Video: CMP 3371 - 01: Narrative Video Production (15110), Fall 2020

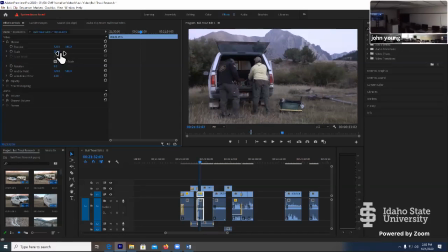Does it look better zoomed in a little bit? Sure. Drop it down, get that mountain.
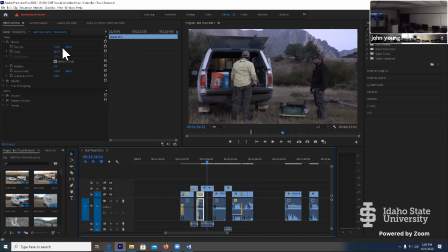Okay, so that's basically what I do. And you can see, you know, this window will change. Whichever clip is highlighted is what you're working on. And I can also solve a problem. Like one of the problems I have here is these two. The big one is that he's on a different side.
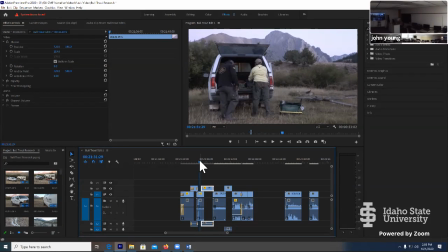You can also, if you have two shots that you want to put together, but they're too similar in size and composition, make one bigger. You know, change the scale so that it works better.
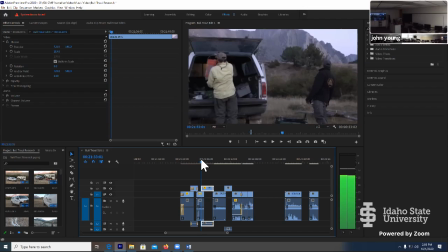And the real answer here is, all right, he's moved over. That means time has passed, which means I can use a dissolve.
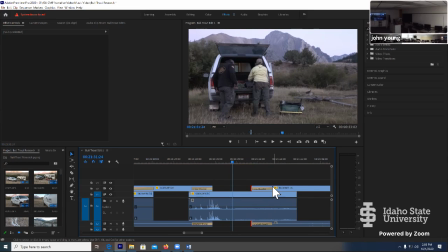And when I'm kind of hybridizing, I'm going to shorten this dissolve by half. I'm going to make it 15 frames instead of 30.
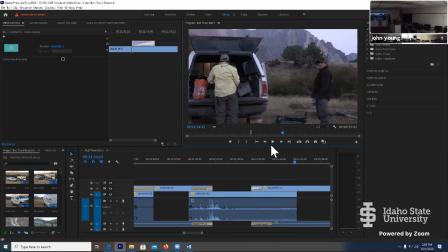And that now makes sense to the viewer why this guy was on. That it technically is a jump cut. If you lose continuity in where people are and you use a real-time cut, hard cut,
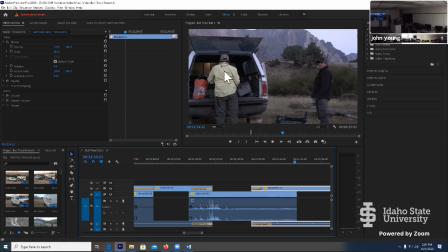and a guy just magically jumps across the screen, it's a poor edit, and it's you know, it's technically what they call a jump cut. And so a dissolve is your first opportunity to fix it, and does it work?
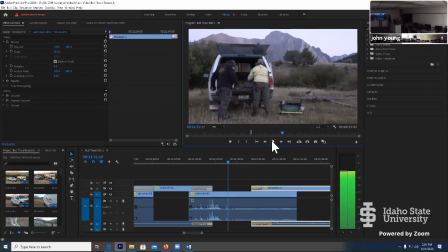Yeah.
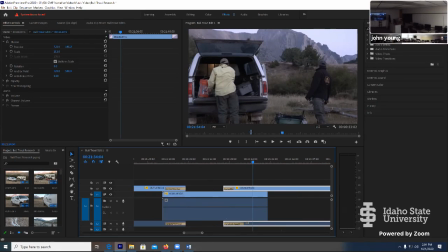Obviously, time passed for him to walk over here. Okay, so then I just go through, and I mean, this part is really fun.
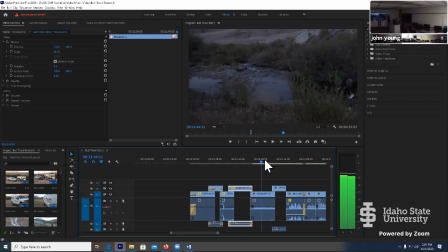You know, that I'm not going to recompose. That's kind of like all the way across.
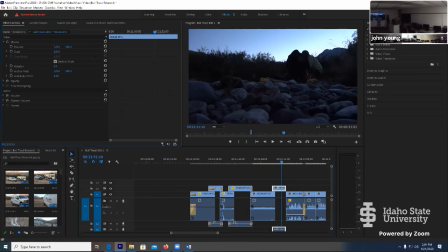This I compose them on the third, but I might look at it again. Do I want it? Do I like the effect more? I might look for balance, light and dark here, right? I've got a nice light and dark. I might look for depth, get those rocks in the foreground, right?
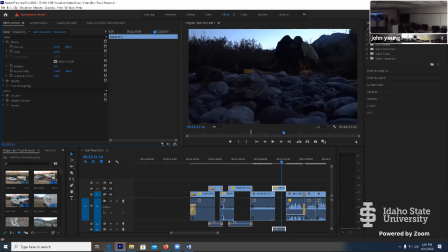So I could play with this and start thinking compositionally. Wow, look at those rocks. I don't want to lose those, so I've got to scale down a little bit. But light and dark balance works better if I zoom this up a little bit and move them over.
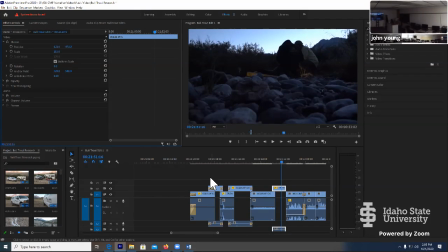And again, it's really nice when you can toggle, but I'm going to assume that I've done a
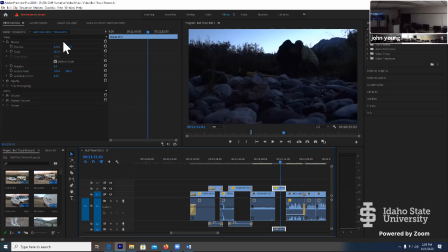and I might, you know, a lot of times it's a trial and error, right? I might, as I watch this, I might go, you know, there's just not enough headroom. They look crowded, and I don't want that. So I'm going to fix this, reopen it up.
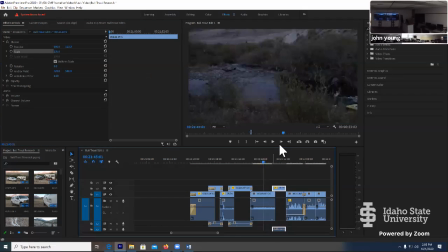A lot of times I do. A lot of times I go back to the
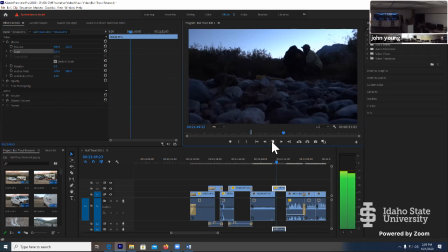okay, so now, all right, well, great. This is coming along nicely, right? It's getting better and better every time I work on it.
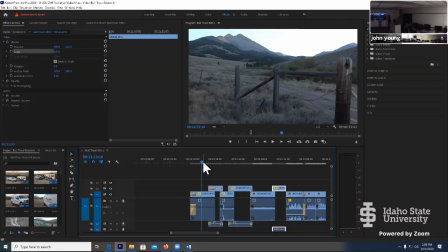So now, color correction, right? Color correction is a filter. Now they do have a tool, I'll show you, you can do color right here. And here's my effects.
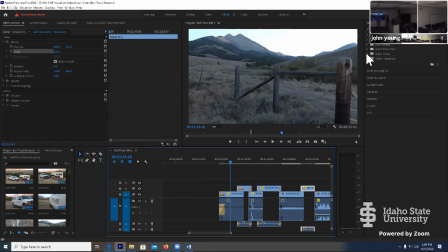I would find my video effects, my color correction here in Lumetri Color. This is really cool, all right? It's open creative.
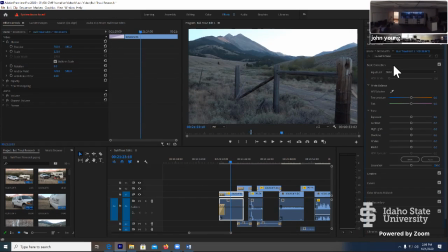I don't want creative. All I want is basic correction. When I open that up in the right-hand panel, I get these controls. This is my sweet spot area. Assuming my white balance and all that's good in the camera, I usually don't.
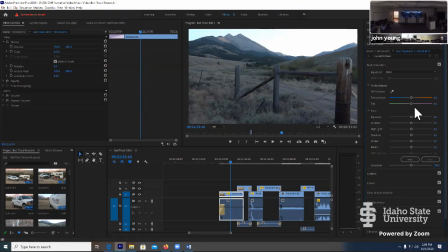This is for fixing problems you had shooting. But everything can benefit from brighten up the brights.